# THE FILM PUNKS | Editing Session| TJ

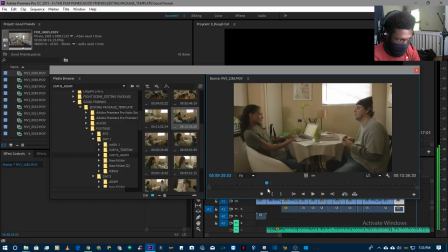3048s
Okay, well, let's assume I use a different shot before that computer turns on. That means I can go as far back as here. Right here.
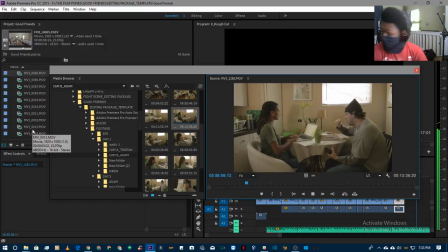Matt thinks this place is haunted.
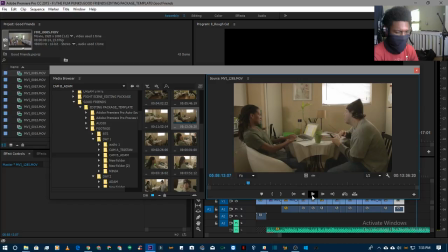3081s I don't believe in ghosts, but people who do kind of make you look over your shoulder sometimes, you know? They seem pretty convinced, and it's like, what has you so convinced? Even though, hey, I know ghosts and spirits and all that shit don't exist.
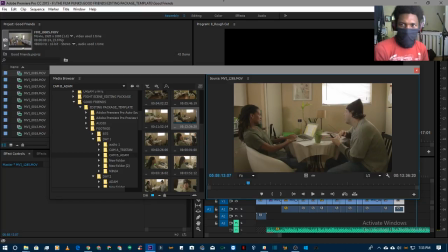3099s It's just kind of gets to you, gets to the back of your head. Let's see here.
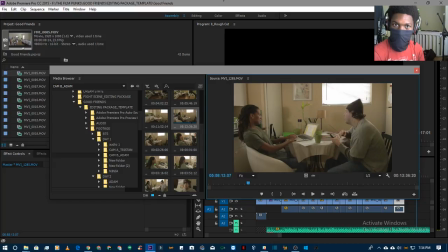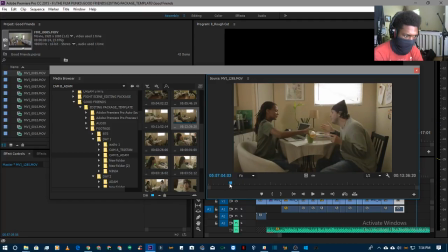3133s
Camera's moving here. I don't like that. What if we start here?
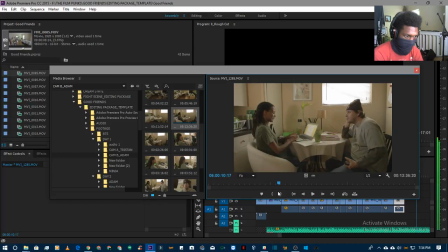Let's pretend we already got this shot. 3 seconds of this shot in the beginning, right? So We're not worried about whether the computer is on.
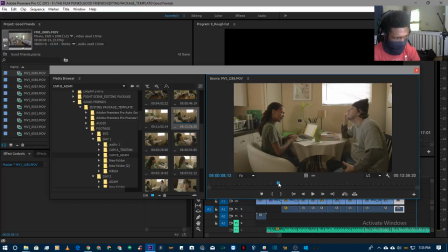3165s
Let's assume we're now cutting in where the computer is definitely on. Question.
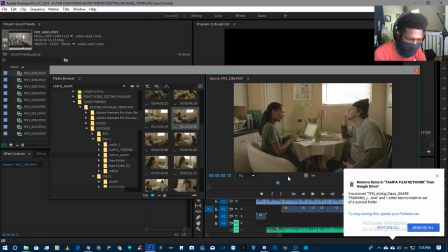3174s
We need this shot, but we just need to know when to use it. Wait, what's this? You moved a blah blah blah.
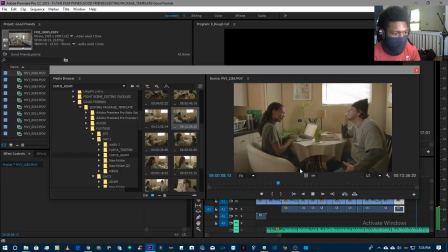3185s
I remove it all. Don't care.
How many times have your life been in danger by spur of the moment foolishness? Or get rich quick schemes. Stumbled.
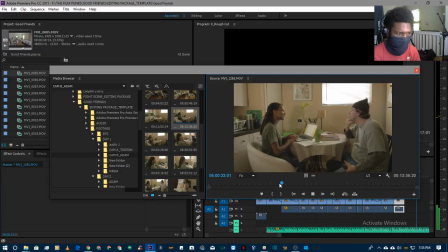3202s Ever notice how you're still here? Great tip. All right, fine. But this is different, okay? I'm in major trouble. I'm in debt to him. And he says, if I don't get him the money by this afternoon.
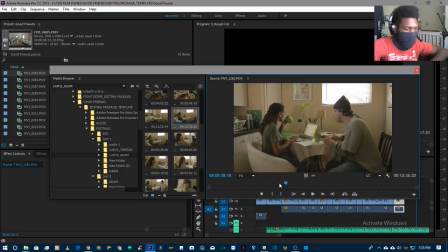3220s
Okay. So he's trying to explain to her that he's gotten himself in debt to a drug lord. And she's just being kind of cavalier about it. So if we cut back to this, get him the bunny by this afternoon.
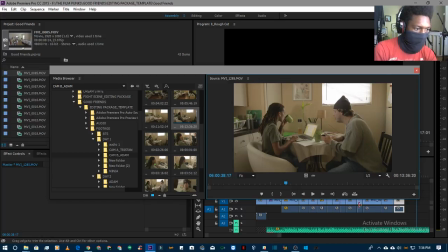3236s
I think that this shot is kind of backing out of the craziness and just kind of looking at things more objectively. So this is an objective shot. So if you look at this objectively, you understand how crazy he sounds on this side of the room and how sane she looks on this side of the room.
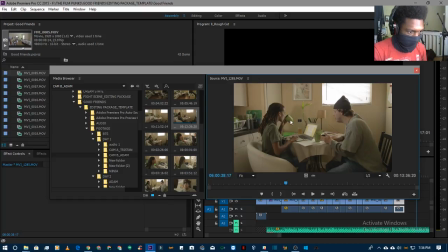3255s
And then this action here where she just takes a sip of her tea while he's trying to explain it to her just kind of puts the punch on that point. So I think that when we come back to the shot, it'll be around this time.
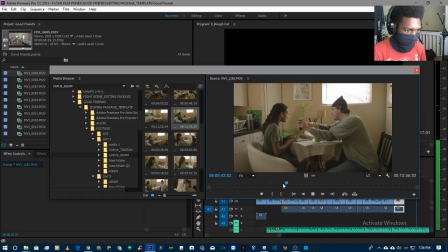Let's assume we cut it there, and we use as much that we use the teacup.
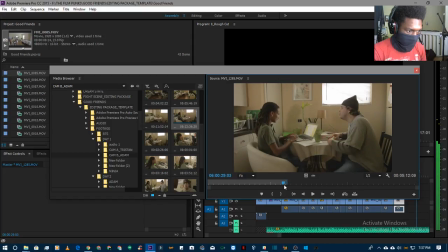Let's start with her leaning in.